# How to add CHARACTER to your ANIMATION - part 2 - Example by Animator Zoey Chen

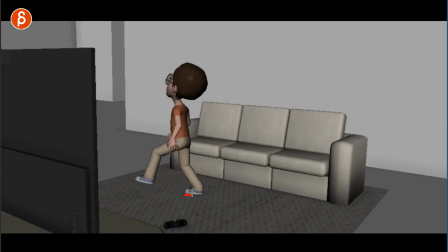watch out that your foot doesn't intersect with the ground there's something weird where i feel like there needs to be a foot roll so this could be a bit cleaner
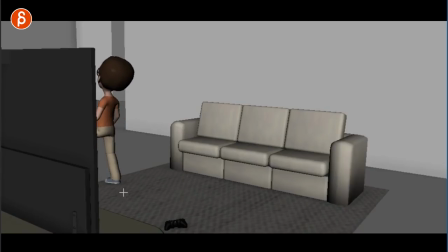and this feels like you're easing into the stomp to make this a bit harsher like i said maybe lean forward for more stompy forward drive momentum and proper balance and i think you could potentially you can do stomp
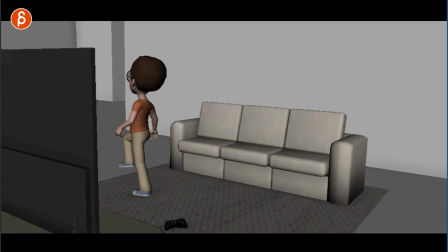this keep this timing but then bump bump bump these steps a bit faster because right now you have this ah stomp and then it's kind of like i guess i'm going to stomp out in a bit more relaxed fashion and relax in terms of timing i feel you can do
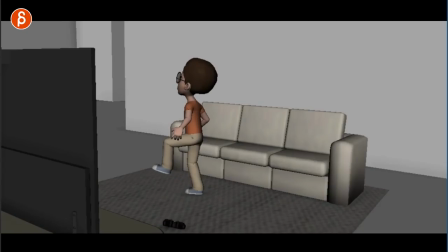holds like maybe here have a slight hold of two frames so just add two more frames into this stomp and then he just steps out this fast so it's a bit more contrast in timing of
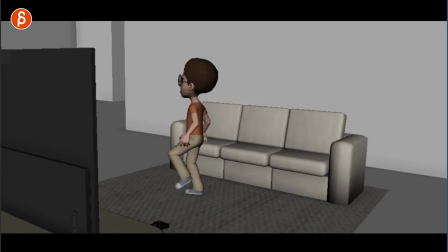throw up two more frames here and it's minimal but a bit more of a hold stomp and
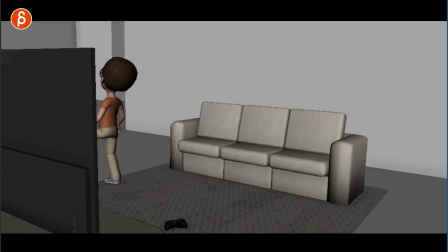then and then gets out because he's really angry and then the speed will help with lean forward and so on and so on all righty i think that is it but it's so much better it's so much better than what you had last week it's a huge improvement and i love the acting choices it's so kid like
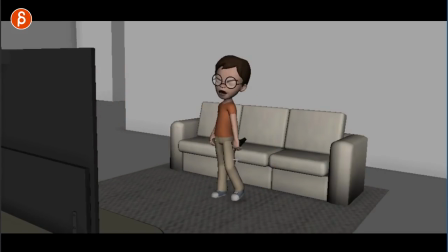and also the complexities of having character come up do his thing and then
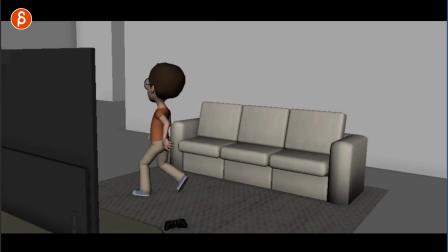do a 90 degree change in terms of complexities and body mechanics that's a great change and a full exit off screen just to see the aftermath of well the control will be off but maybe it bounces off and comes back i don't know i don't know what you want to do here but
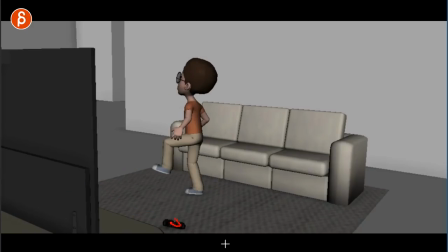yeah it just feels weird how it just kind of exits here so maybe again like i said bounce off boom and it can always kind of come back if you want because i kind of like this that's the emptiness the the the the control is on the ground and the awesome would be
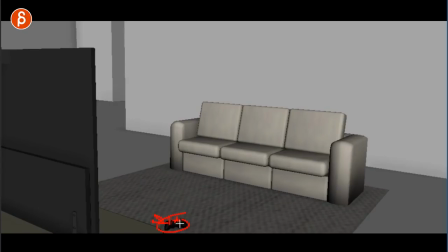kind of broken some cables cables are out and it's kind of some broken red light blinking to show this is you know this is the broken thing and that's the aftermath but again this is probably way too much i'm just exaggerating here but um that's it all right that's it for me but
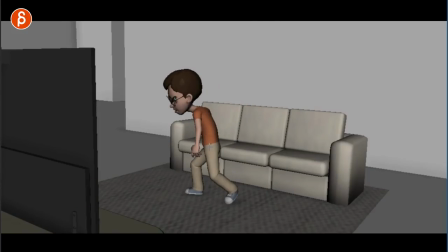it's super cool and uh it would be awesome you actually the third person now and and people emailed me for this class this is so cool and i would love
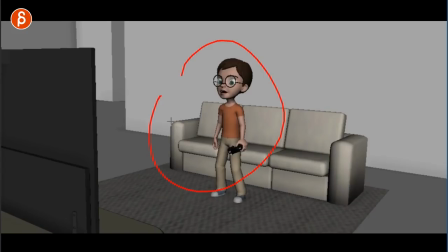if you could send me your first version that you showed and if i could post both of them online obviously you can 100 say no um but i would love to show this as an example of this is your first version or you had your first
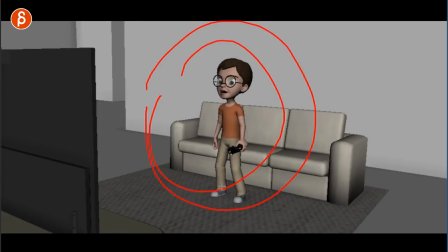version and this is your new version and how you took the notes and how you made it so much better. I think this would be really great for people to see as a fantastic example of this is how you incorporate notes and this is how you push your shop forward.
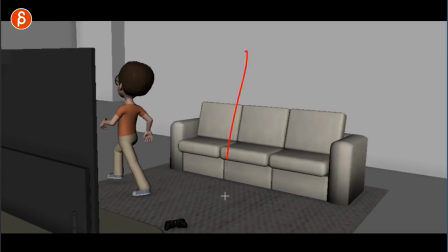Again, you're absolutely fine by saying no, that's totally fine. But I just wanted to say again, this is so good on so many levels.
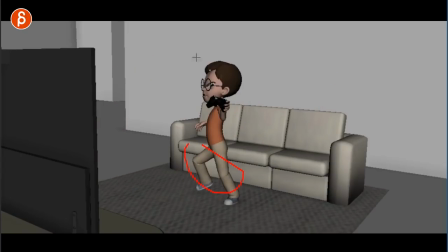Obviously, you know, all the feedback for the mechanics,
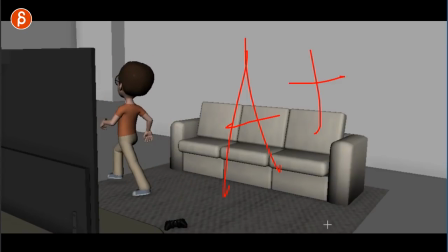but it's such a huge improvement and you can be a million times proud of your progress. This is really, really cool. I can't stress this enough. All right. Thank you.